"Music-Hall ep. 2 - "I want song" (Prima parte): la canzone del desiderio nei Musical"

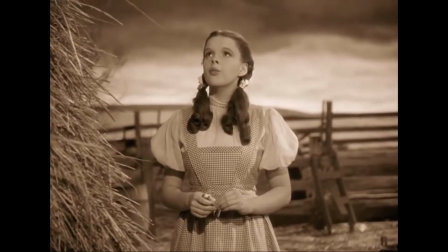8:07 Ispirandosi alle I Want Song dei musical di Broadway come Over the Rainbow del Mago di Oz o Wollin' Be Loverly in My Fair Lady,
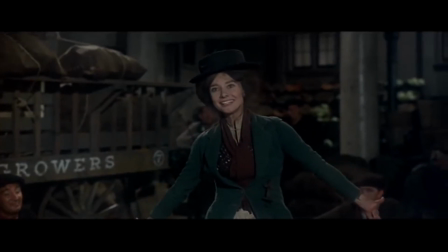8:15 in cui durante il primo atto i personaggi principali esprimono la loro insoddisfazione e il desiderio di una vita migliore, nel 1986 l'attore Howard Ashman scrisse il testo di Part of Your World come prima canzone della sirenetta e notò strenuamente con la produzione affinché fosse presente nel film. Originariamente, i registi della pellicola Ron Clements e John Musker volevano infatti inserire più una ballata che esprimesse l'amore di Ariel per il
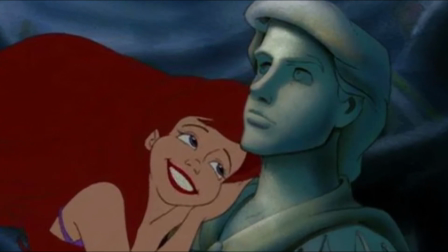8:40 principe Eric quella che rappresenta come vedremo una vera e propria ballad song ma Ashman fece notare che il desiderio di Ariel più forte,
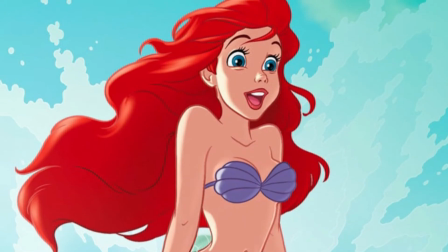8:49 più primordiale che offriva il conflitto maggiore era quello di vivere semplicemente nel mondo in superficie e l'amore per Eric era più un effetto collaterale,
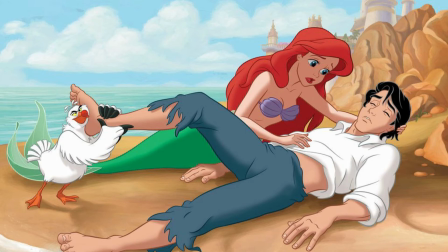8:57 una conseguenza di quel bisogno anche il compositore Alan Menken nell'arrangiamento
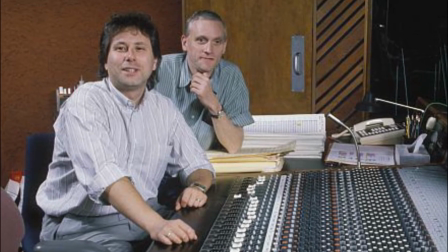9:02 delle musiche in chiave di fan maggiore si ispirò alle ballate struggenti dei musical dei Broadway,
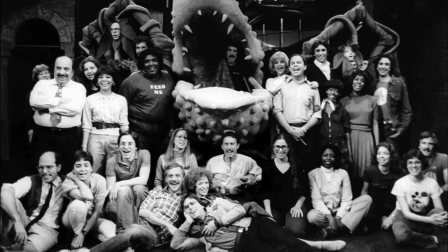9:07 dal tono intenso, dolce e tormentato allo stesso tempo, riprendendo in parte una melodia simile a quella del brano Somewhere Dead Screen,
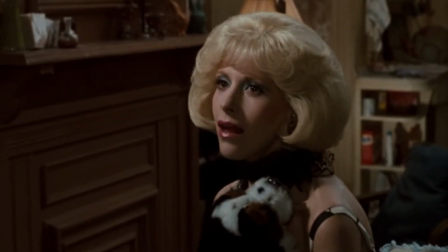9:14 che fu l'I want song del musical Little Shop of Horrors, a cui lo stesso Mencken lavorò in precedenza insieme ad Ashman.
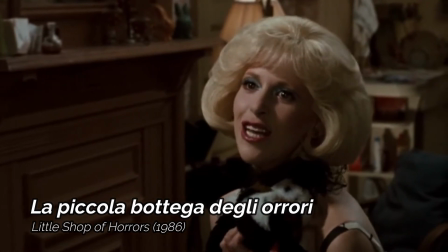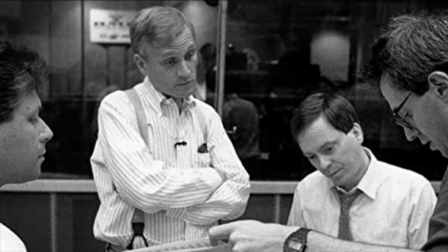9:27 Con l'aiuto dei registi del film, Ashman riuscì a convincere dell'importanza della canzone anche il produttore esecutivo Jeffrey Katzenberg,
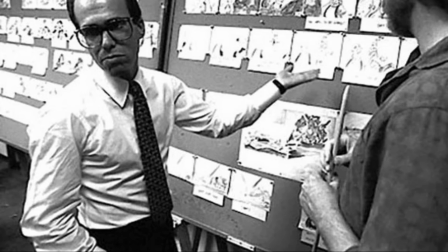9:34 che dopo un primo test screening del film, recepito un po' freddamente, criticò il momento di Part of Your World,
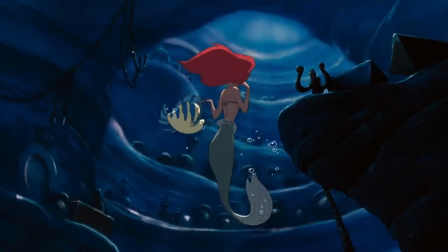9:39 che a suo dire rallentava eccessivamente il ritmo della narrazione. Per fortuna, ad una seconda proiezione di prova,
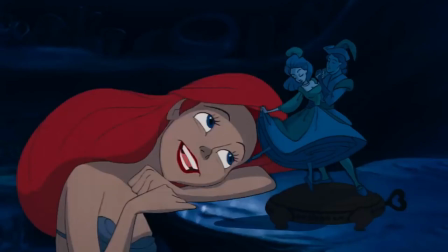9:45 la sirenetta ebbe un ottimo riscontro del pubblico e il passaggio del brano riuscì non solo a intrattenere i più piccoli, ma anche a commuovere gli adulti presenti,
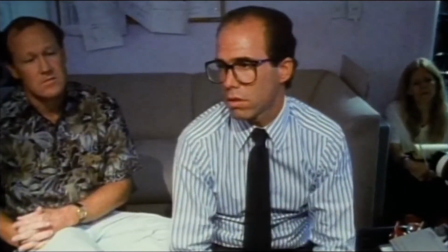9:53 tanto che lo stesso Katzenberg comprese le intenzioni degli autori e ammise di aver sbagliato ad obitare dell'importanza della canzone.
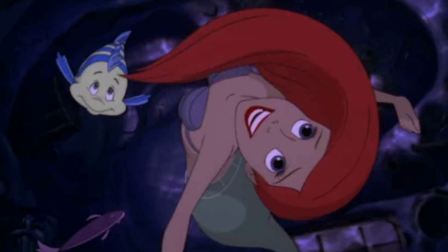10:00 Part of Your World diventò il tema musicale principale della sirenetta, E durante il film la sua melodia può essere ascoltata in diverse occasioni,
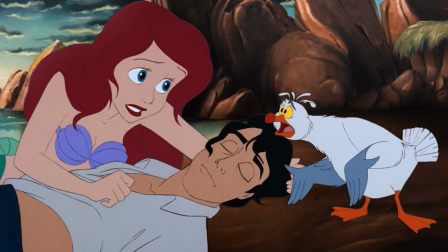10:08 in particolare durante i titoli di testa, nel momento in cui Ariel salva Eric trascinandolo sulla spiaggia e alla fine della storia in versione corale,
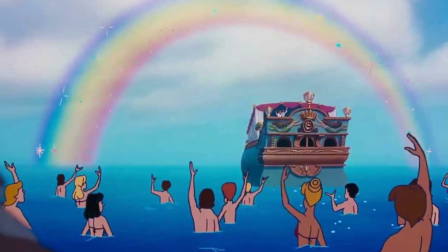10:15 con il titolo Happy Ending. Questa è proprio una caratteristica che spesso si riscontra nelle I Want Song, il fatto di essere soggette a delle reprise,
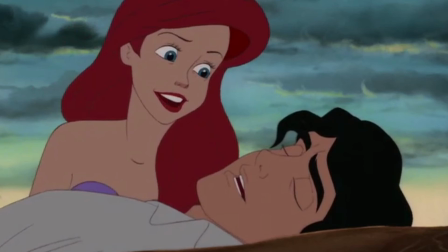10:23 una ripetizione del tema musicale delle I Want Song in versione strumentale con una tonalità diversa o un testo leggermente modificato,
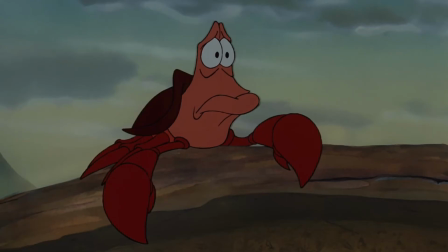10:30 per sottolineare un cambiamento significativo o per ricordarci l'importanza del desiderio del personaggio principale.
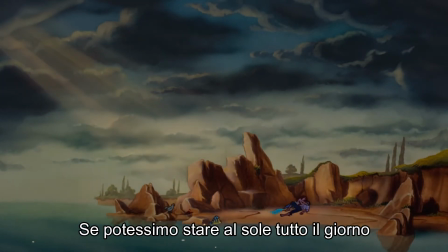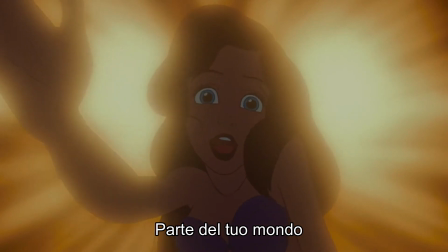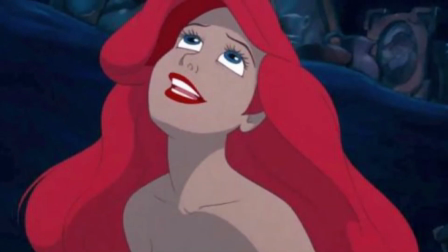10:48 Ma per arrivare dritti al cuore degli spettatori Part of Your World aveva bisogno anche della giusta cantante Di una performance viscerale e appassionata Così,
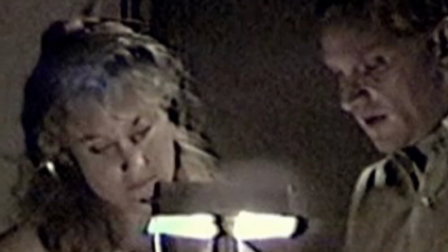10:57 durante le fasi di incinzione della canzone Ashman seguì da vicino la doppiatrice di Ariel,
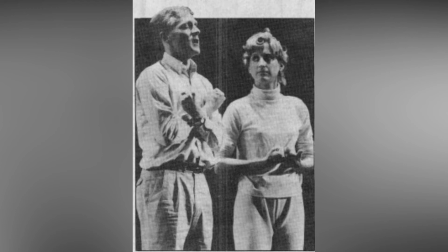11:02 Jodie Benson Con cui aveva già collaborato nel musical Smile per darle suggerimenti precisi sull'esecuzione del brano.
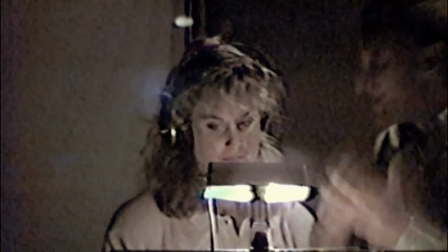11:09 L'attrice avrebbe dovuto approcciarsi alla canzone come se stesse leggendo un monologo, recitato con un tono sospirato e intenso e a tratti tormentato, sentito.
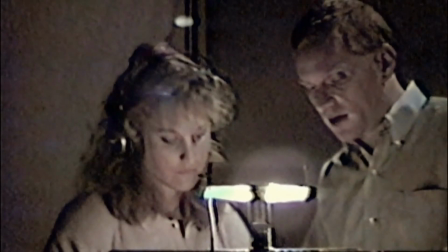11:17 Non quindi una performance pomposa da musical di Broadway, perché l'intento era restituire un senso di realismo,
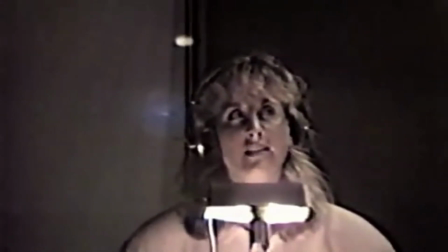11:24 un'emozione genuina e credibile di speranza con cui fosse possibile empatizzare a causa del dilemma interiore,
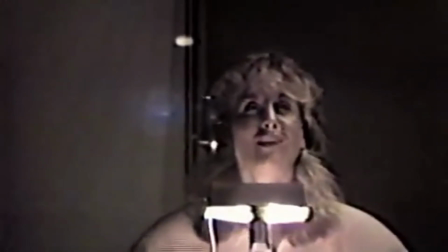11:31 un'idea tangibile di vorrei ma non posso.